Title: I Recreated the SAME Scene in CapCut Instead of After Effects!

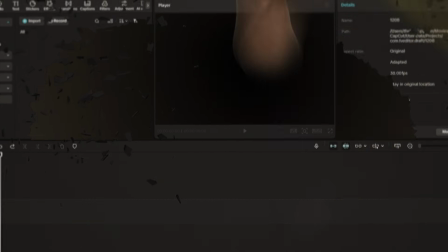(0:00)
you imagine making pro-level animations in CapCut so good that people think they were made in After Effects? It sounds impossible, but the truth is, once you understand the art of scene crafting,
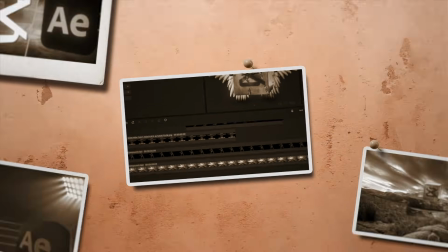(0:11)
you can create powerful motion without any complex effects. And suddenly, even CapCut becomes more than enough.
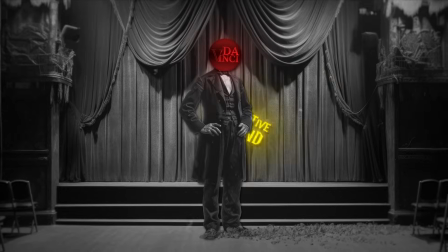(0:18)
It might sound exaggerated, but all you really need is a creative mind and the passion to create and edit.
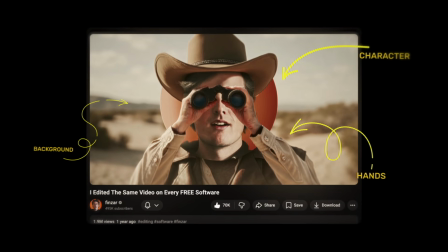(0:24)
If you take a quick look at some videos and animations, you'll notice that every scene is first designed and then animated with motion.
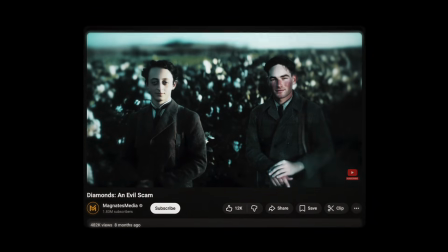(0:32)
The way each scene is colored and composed is always filled with emotion, and that's something channels like Magnets Media is very aware of.
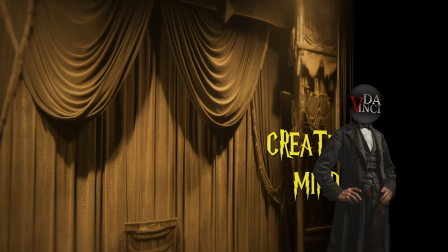(0:39)
So, crafting a scene is one of the most important elements that can impact a video's quality.
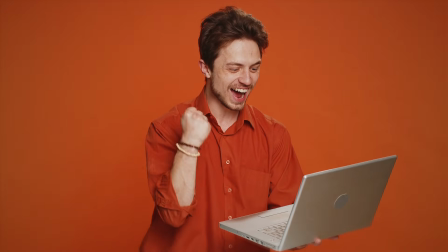(0:44)
And if you really learn how to design a scene, it can be a total game changer.
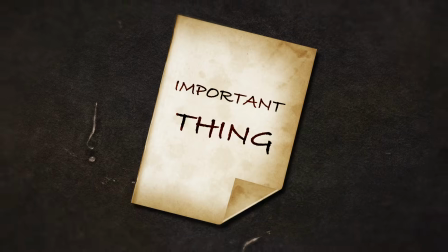(0:49)
After that, VFX can help a lot too. One important thing you should know about animating a scene is this.
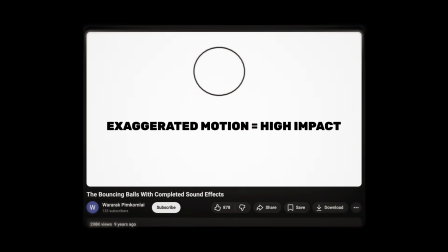(0:56)
The more exaggerated and cartoonish your motion is, the more impact it has.
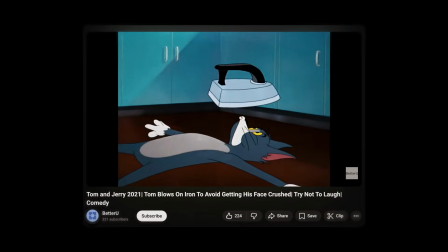(1:00)
Just think about the cartoons we used to watch as kids.
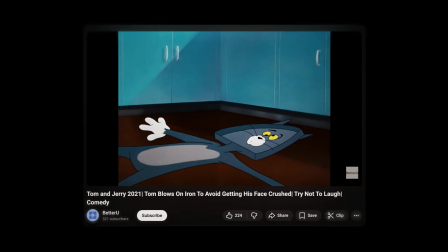(1:04)
When Jerry wanted to hit Tom with something, Tom would become flat, turn red, or look like he was about to explode.
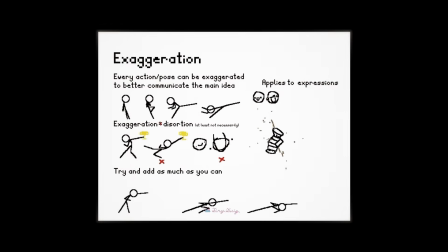(1:10)
This exaggerated behavior is very common in animation, and we still use it a lot today.
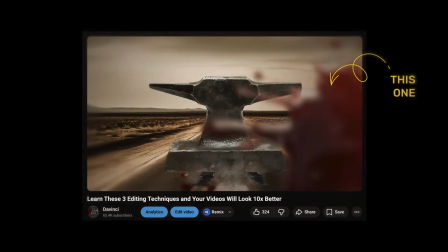(1:17)
So I decided to take one of my own scenes that I originally made in After Effects and recreate
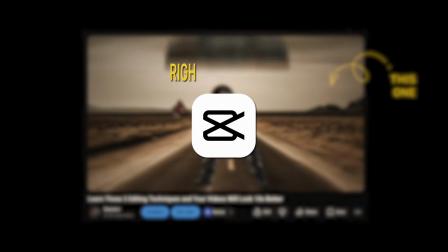(1:22)
it in CapCut to show you how simple it can be when you have the right information and enough creativity.
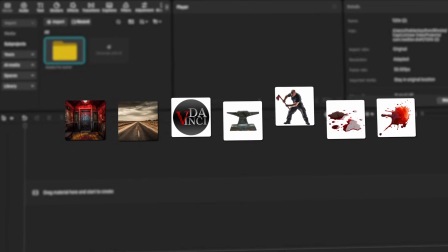(1:27)
Oh, and you'll need a bunch of assets too, including the character, background, other layers, and a few visual effects to create what we need.
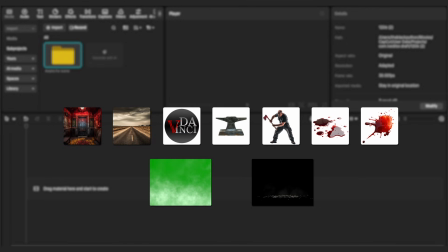(1:34)
You can download everything from the link in the description.
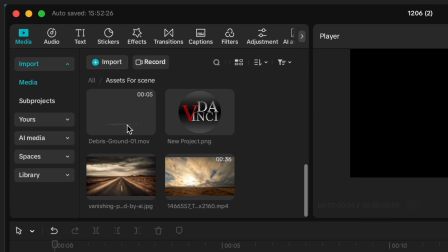(1:37)
So first, let's go to the folder we imported into CapCut, find our road background, and drag it into the timeline.
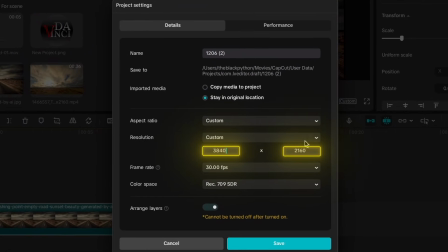(1:44)
Now, before doing anything, let's change our scene resolution to 3800 by 2160, which is 4K.
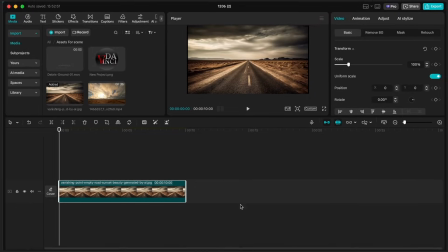(1:53)
So when we zoom, we don't lose too much quality. Also, let's scale up the background just a little bit and then zoom out the composition window so we can see what we're doing. Okay, now let's go to the mask section and grab the pen tool because I want to mask the sky part and add a sky video underneath it.
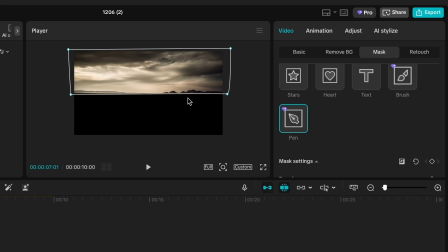(2:12)
So where the skyline is visible, I draw my mask. Then I click on this icon to invert the mask, so only the bottom part appears.
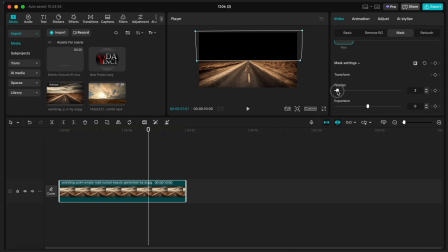(2:23)
You can add a little feather to the mask if you want, for better blending.
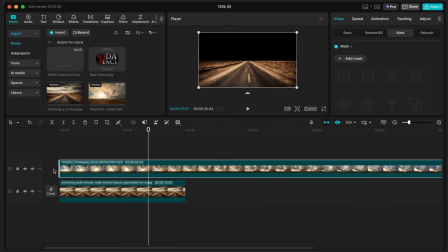(2:30)
Now let's add our sky video footage into the timeline and shorten the clip to match the bottom layer. Okay, now I'm going to grab the road layer and bring it on top of the sky layer. As you can see, now the sky is moving and it makes the scene more dynamic.
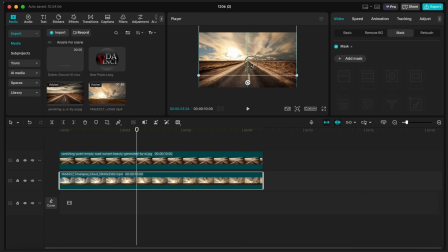(2:45)
Let's just move the sky layer a little bit up using position so it fits perfectly with the road layer, and don't forget to scale this one up just a bit.
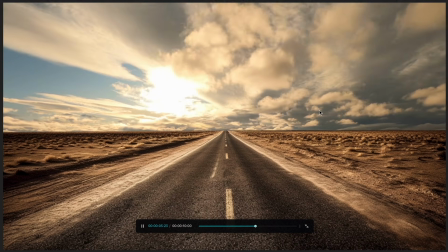(2:55)
It already looks beautiful. Now let's fix the color of the sky and match it with the bottom layer.
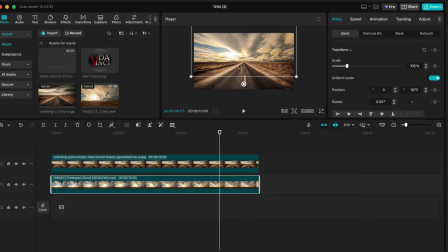(3:02)
CapCut added this feature where you can do it with just one click. So select the sky layer and go to the adjust section. You'll see the color match option.
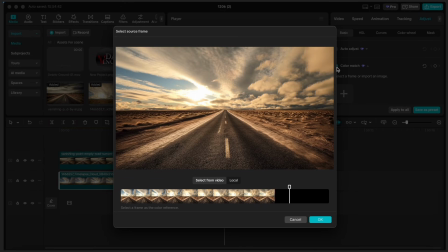(3:10)
If you click it, it matches the color automatically, but if you want to do it manually, you can use the same settings I'm using for better coloring.
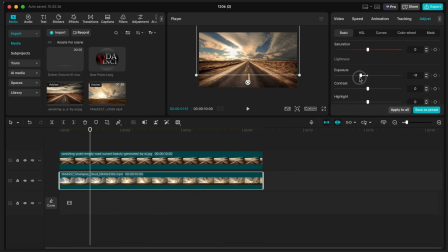(3:18)
All we have to do is play around with exposure, temperature, highlights, and contrast to give us that same dark, warm tone as the road.
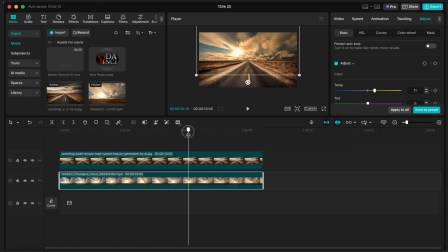(3:36)
Okay, I think it's looking pretty cool. Now, let's find our character and add it to the timeline.
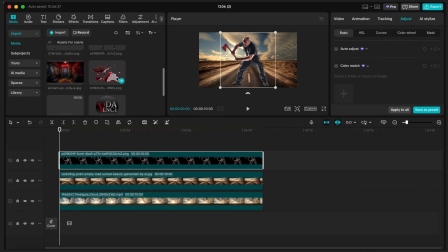(3:42)
And if you want to use your logo, you can also import your logo and place it on your character's head.
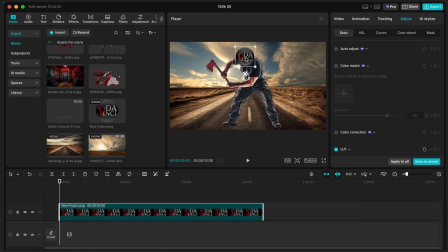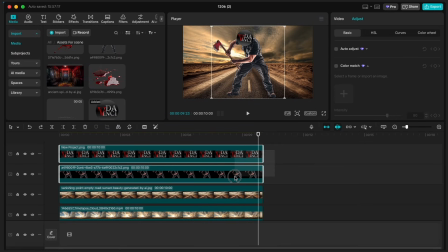(3:56)
Okay, now all you have to do is select the logo and character layers, right-click, and create a compound clip.
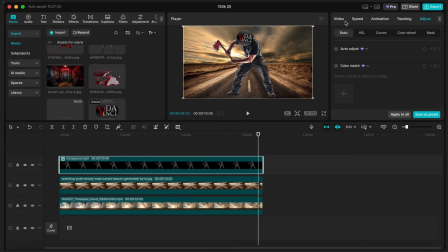(4:03)
We should always keep everything organized. Now, let's scale the character down and place it on the road.